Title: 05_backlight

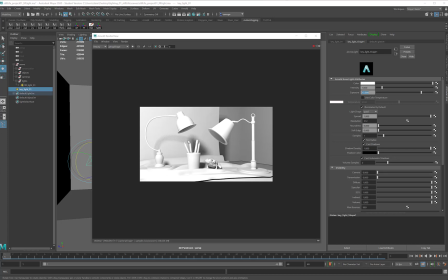0:00 Back in Maya, here's my scene. Still got light coming down from the fill and in from the side for the key. I'm going to take the key light, put it in my light folder,
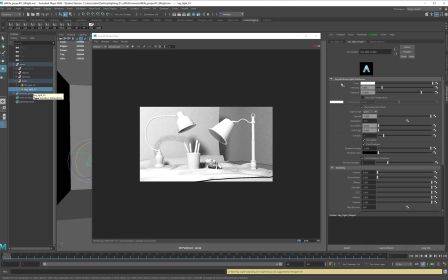0:14 and for the moment, so that I can really test out the backlight, I'm going to set my intensity down to 0. So I will be back to just having the fill light.
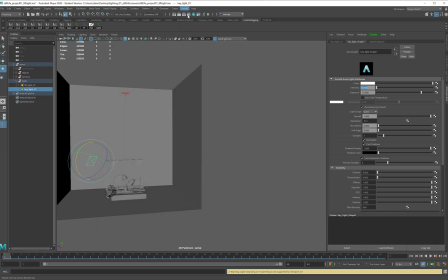0:28 Let's close the render view and open it again and see why that didn't work.
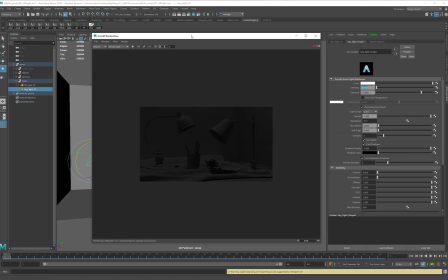0:33 Lovely.
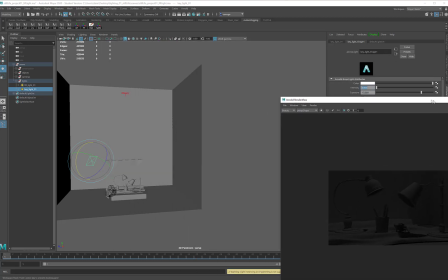0:36 Now that I know my render view is working, I'm going to pause, move it off to the side, and talk a little bit about the rim light.
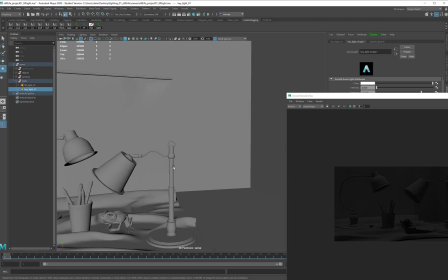0:46 What the rim light is supposed to do is come in and really highlight the back edges of all of the objects.
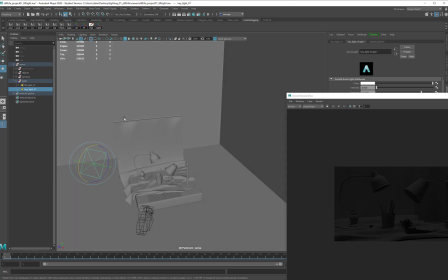0:55 So when I set up a backlight, what I want to do is move it to roughly opposite of where the key light is. So I will make another area light, and just like with the others,
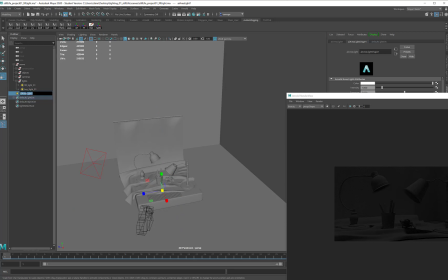1:12 just make it a little bit bigger. Name it Backlight 01.
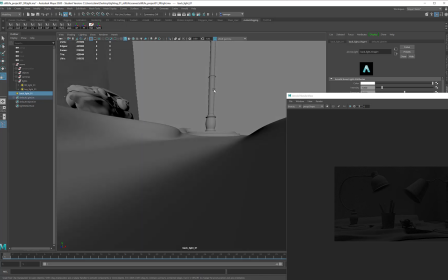1:20 And with this one, I'm going to go straight to my look through selected and start angling it
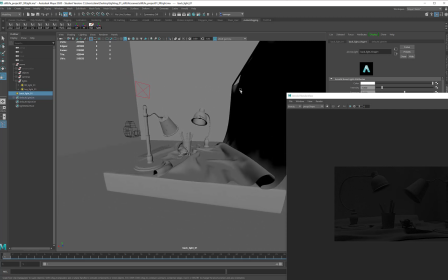1:30 to get a really low angle.
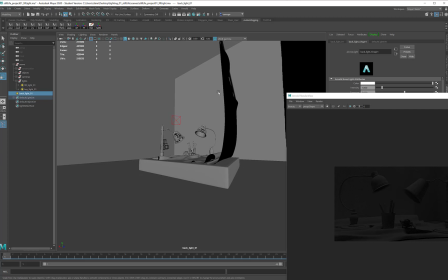1:37 Right around here is probably good. I'm going to move it back a touch. We'll try it there for now.
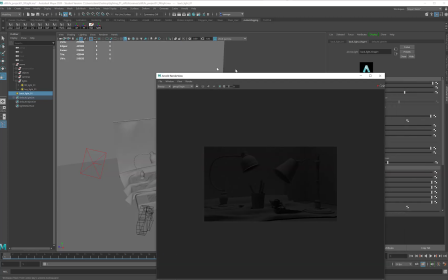1:48 I will move back to perspective and turn my render back on.
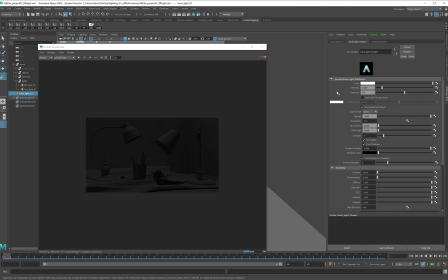1:58 I'm going to start with an an exposure of 10, and we'll see what that does. And now you can start to see some of these little highlights right around the rim are coming in.
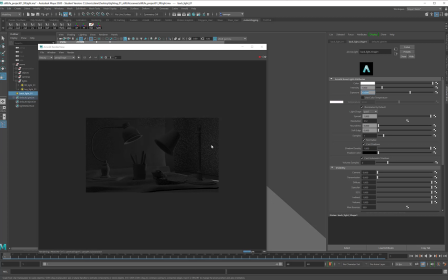2:12 This is a harder light for Maya to cast because it is so low, so you might have to give it a moment or two to figure out what it's doing.
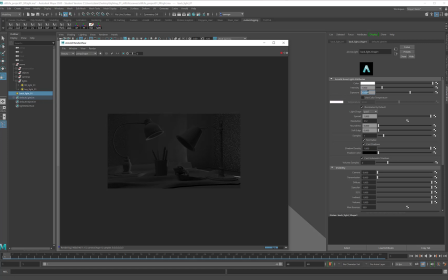2:21 And generally, with this one, you want it to be a little bit on the stronger side. So I might go up to a 12 or a 13. Again, this isn't going to be a principal caster.
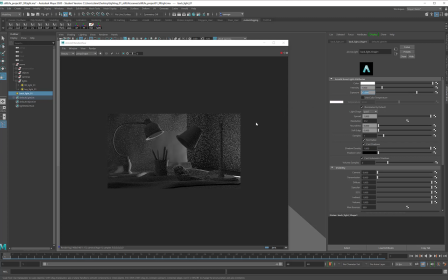2:35 I don't want really strong shadows coming out of this light. I just want it to illuminate some of those edges. The other thing that I might do, because I see that I'm getting a lot of cast down here on the floor,
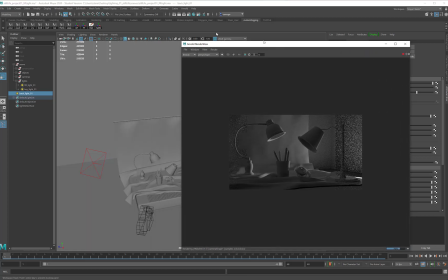2:50 is I might go to my relationship editors, light linking, light centric, and now I can take my backlight,
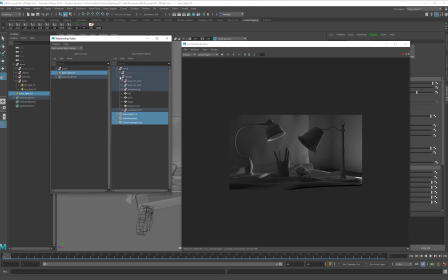3:09 go into the scene under objects, and I can remove it from the floor. And now it won't be bouncing on that floor, I won't get that highlight there, but I'll still get this nice rim on the lights.
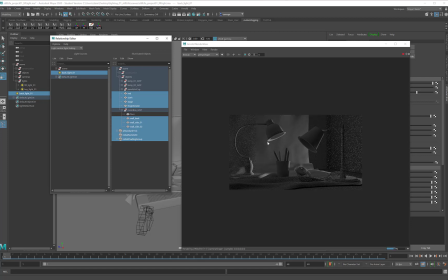3:28 So that's the backlight. It takes a little bit more finesse to set up, and it can be harder for your computer to render, but it will give you some nice, interesting highlights that come from below the scene,
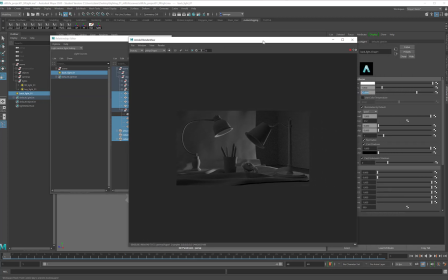3:43 and they can help you with some of your bounce lighting needs.
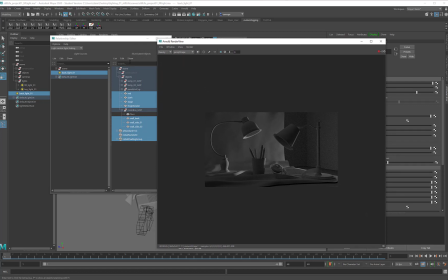3:47 This is definitely one where you may want to look into using your relationship editor to do some specific light linking, but if you can get it to work, it's going to give your scene a really nice, almost a glow. So with the backlight established, I will go back into my key light.